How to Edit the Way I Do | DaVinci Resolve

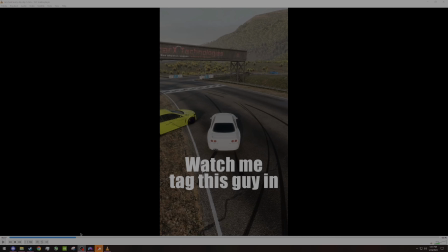0s
Hello and welcome. I am going to be teaching you how to do cuts, transitions, edits, whatever you want to call it, the way I do it in these videos. So firstly, what I'm going to do is I'm going to show you some of the stuff I've did.
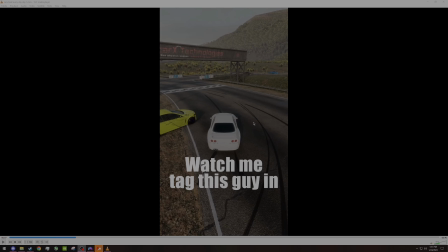17s
I'm going to explain how I did it. After, I'm going to demonstrate with some raw footage that I just recorded. And then after that, I will show the product. Bear with me here because this is like my first day of making an edit every day.
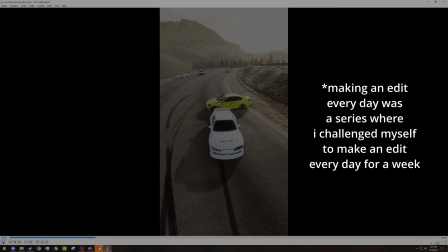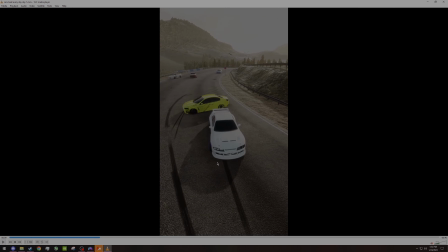40s
So right here, I was just trying to make it as smooth as possible to transition from being at the pits to drifting. So right here, I'll go slower, like frame by frame.
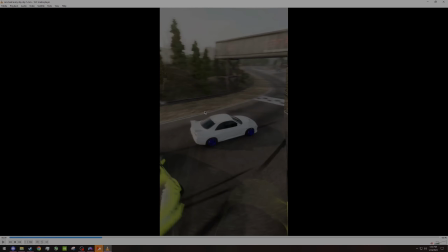56s
As my camera is turning, this is the angle that I was drifting at. So when I cut to this clip, I kind of put a transition, like one of the dissolves or whatever in DaVinci.
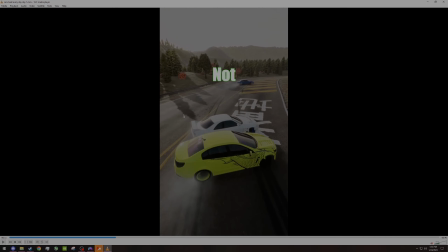72s
You can see it's kind of fucked up, but that's not how it looks on the actual video. That's just because I have it slowed down.
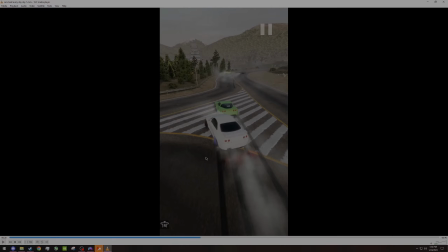83s
And for these like rewind or like slow-mo type clips, you want to put in rewind and you want to make sure that the starting frame is the exact same frame as the ending frame.
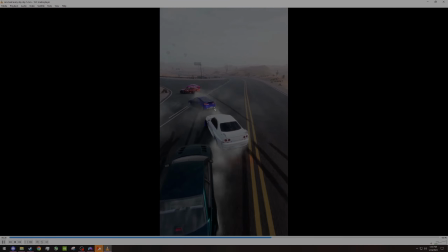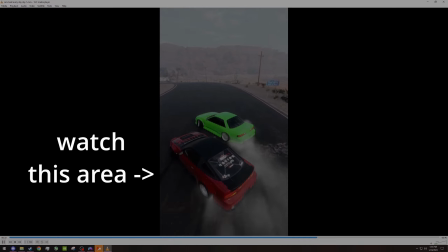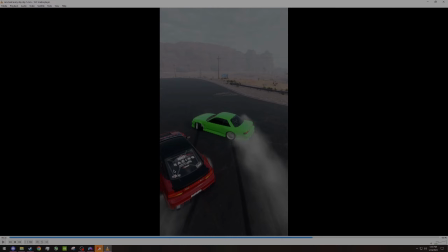109s
I just did some text tracking. It's really simple. It's like one of the first things I learned when I started editing. Like you'll notice it just says, "Hey guys, bye guys."
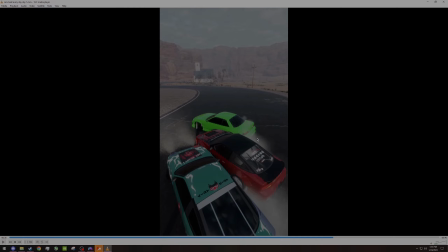122s
I thought that was a cool little thing to slip in there for anybody who wanted to like watch again and pause on that moment or something.
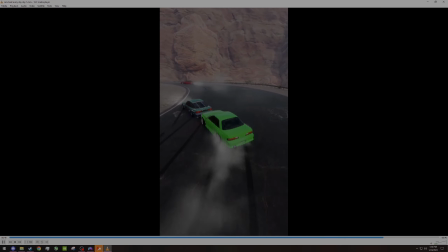133s
It's cool little details like that that really make like the video yours.
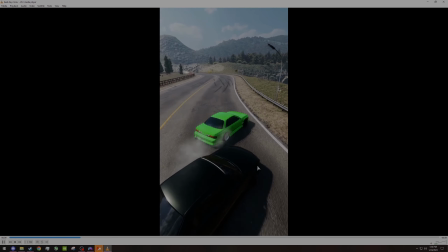138s
On this video, I was focusing more on the transitions and making it look smoother,
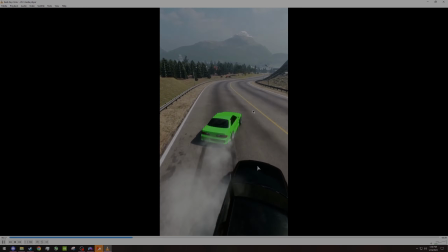144s
so it was just like a full run with some miscellaneous clips.
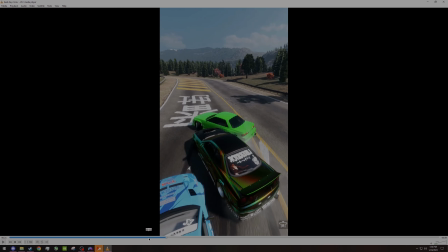151s
Like you'll notice right here,
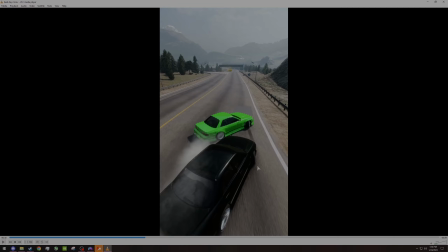154s
I was trying to line the car up with where it was in the next clip, so I'll use like the window positioning.
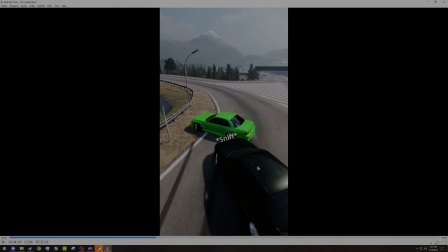161s
Just pay attention to where the windows are, and that's how I track where the car is at to the next clip,
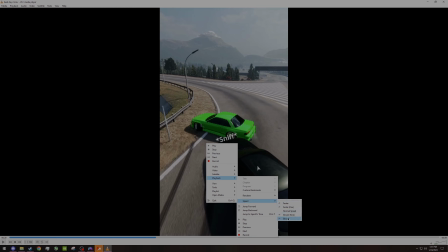169s
and it'll look really smooth because the car will be in the exact same position.
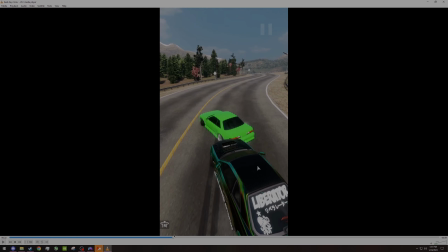176s
You see how the car barely moved in these clips, and right here, this clip is actually mirrored.
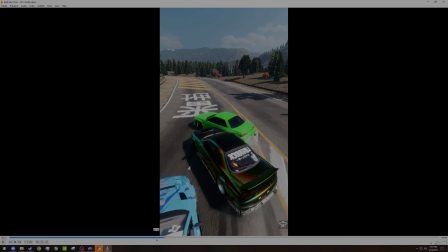185s
You'll notice the text is backwards just so I could get the transition good.
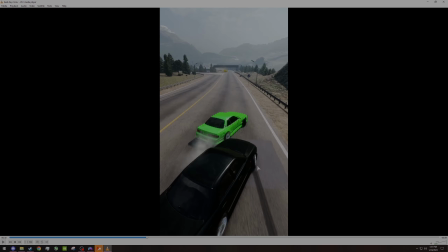190s
So there was like 3 cuts where the car was in the same position.
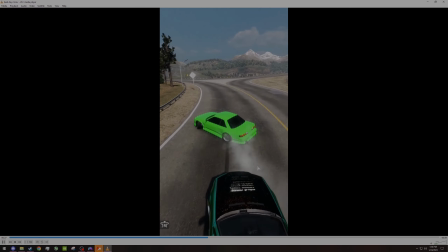And then right here, like on the first day, just like how I use the camera to make a transition,
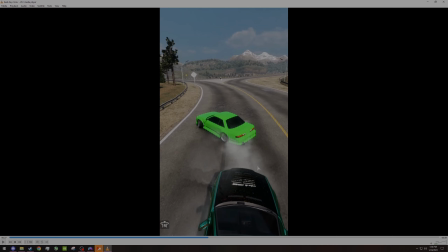209s
you'll notice I turned around, and then when I turned back around, I made a cut.
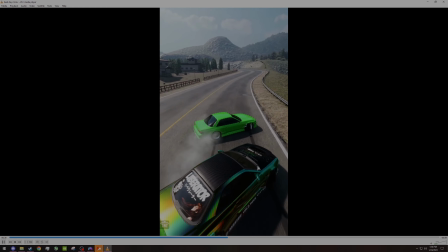Here's that again if you missed it.
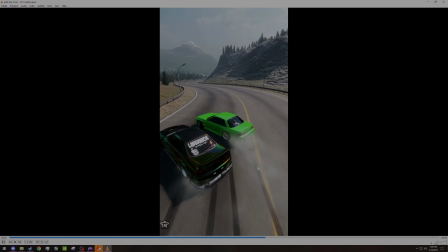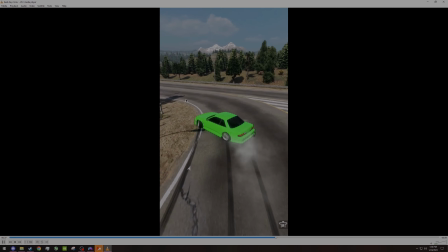236s
And then I cut it to just me drifting. So I did that mirroring thing again, just so I could get a smooth cut and it wouldn't be the opposite direction.